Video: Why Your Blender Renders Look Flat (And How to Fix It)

Look at this. And now look at this. Same exact model, same camera.
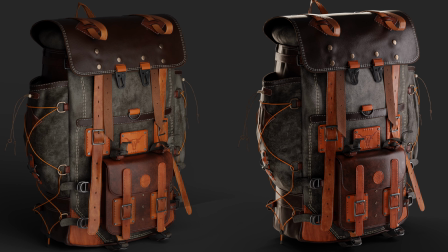(0:05)
The only thing that changed is the lighting.
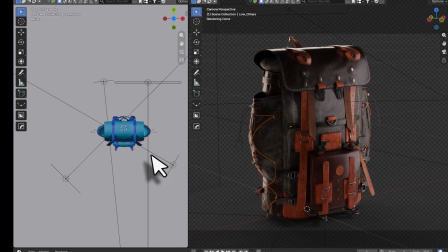(0:08)
Today I'm going to show you how to light your 3D scenes using 3-point lighting.
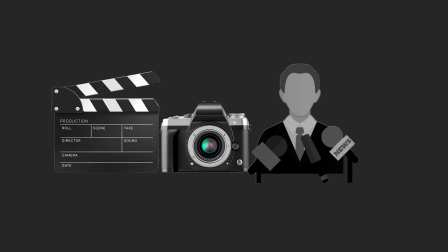(0:15)
The same technique they use in movies, photography and interviews, but inside Blender, on your own models.
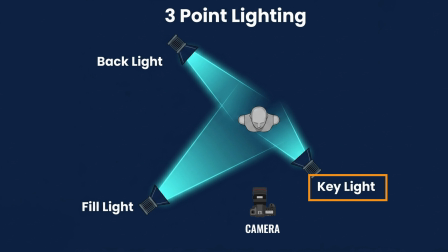(0:23)
We've got 3 lights, the key light, the fill light and the backlight.
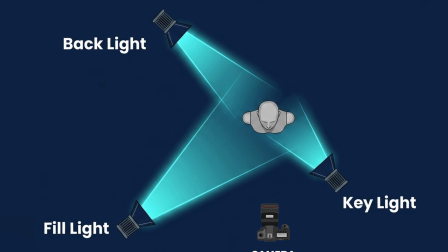(0:28)
Here's the setup we're using today. Let's build it step by step.
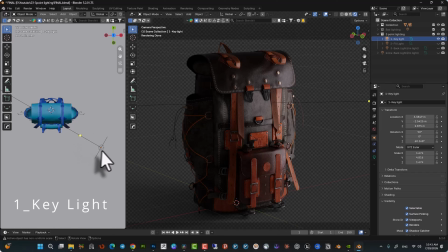(0:33)
Alright, let's start with the key light. This is your main light source. If you only had one lighting in your scene, this is the one you'd use. It's placed to the side of the camera, somewhere between 20 or 45 degrees, left or right of your model.
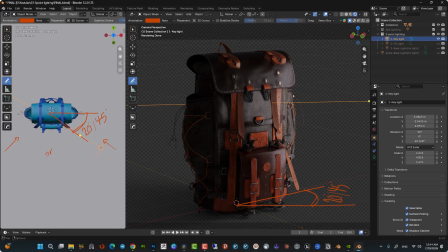(0:52)
Doesn't really matter which side. Notice how one side of the model is lit and the other side is falling into shadow. That's expected. We are not done yet. Now let's add the fill light.
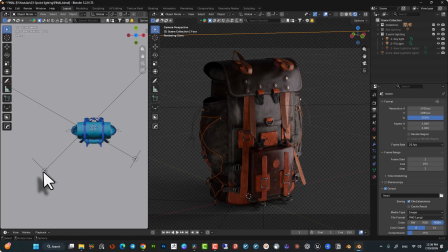(1:06)
The fill light goes on the opposite of the key light, and its job is simple. It fills in those dark shadows without whipping them out completely. A good starting point is about 50% of your key light's intensity.
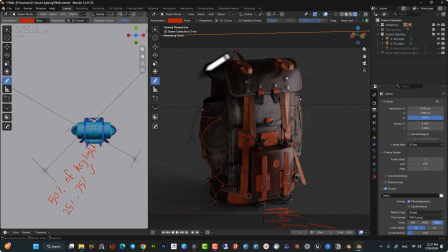(1:23)
You can push it lower for a more dramatic, moody look, or higher if you want things more even and soft. See how the shadow side isn't pitch black anymore? That is the fill doing its job.
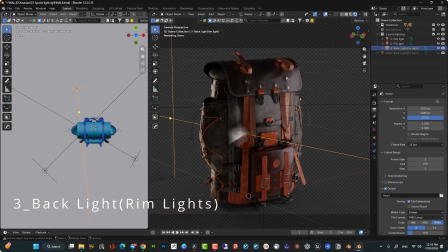(1:38)
Last one, the backlight. This one goes behind your model, and its whole purpose is separation. Pulling your subject away from the background so it doesn't just blend in and disappear. Watch what happens when I turn it on and off.
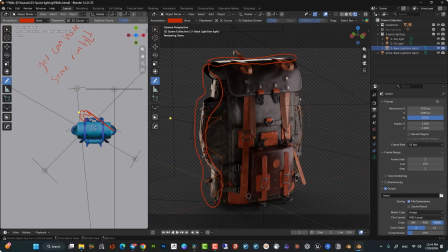(1:56)
That little rim of light around the edges, that's what makes your render pop.
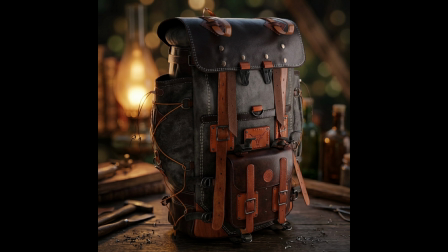(2:02)
Now, a background isn't technically part of 3-point lighting, but here's a quick trick.
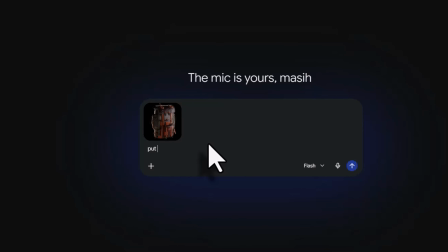(2:08)
Render a PNG of your model and send it to Gemini or ChatGPT and ask it to add a background without touching your model.
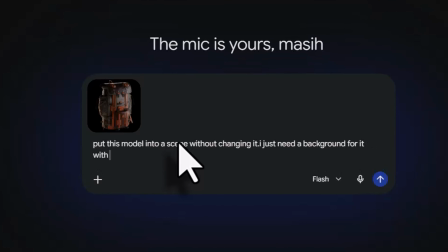(2:17)
Use the result directly or just as a reference and build it yourself in Blender.
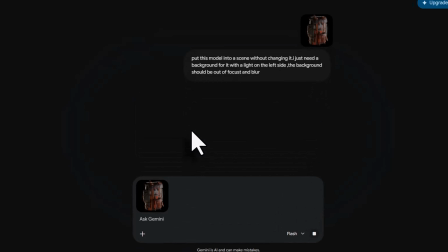(2:23)
Honestly, it's better to do this earlier while you're picking your references, not after you've already finished the render.
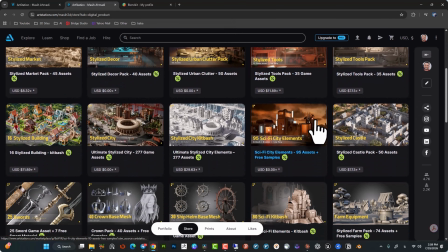(2:31)
By the way, the full tutorial for this model plus the model itself is up on
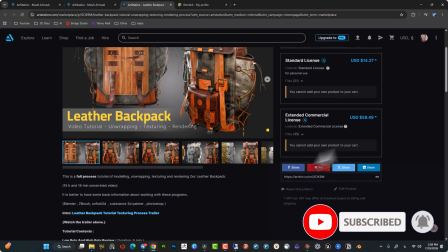(2:37)
ArtStation, links down below if you want it. If this helped, smash that like button and subscribe for more.
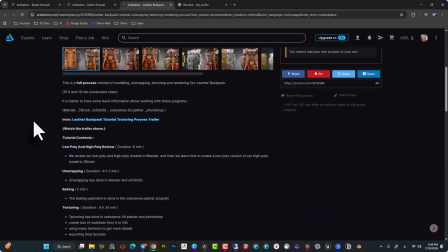(2:43)
See you in the next one.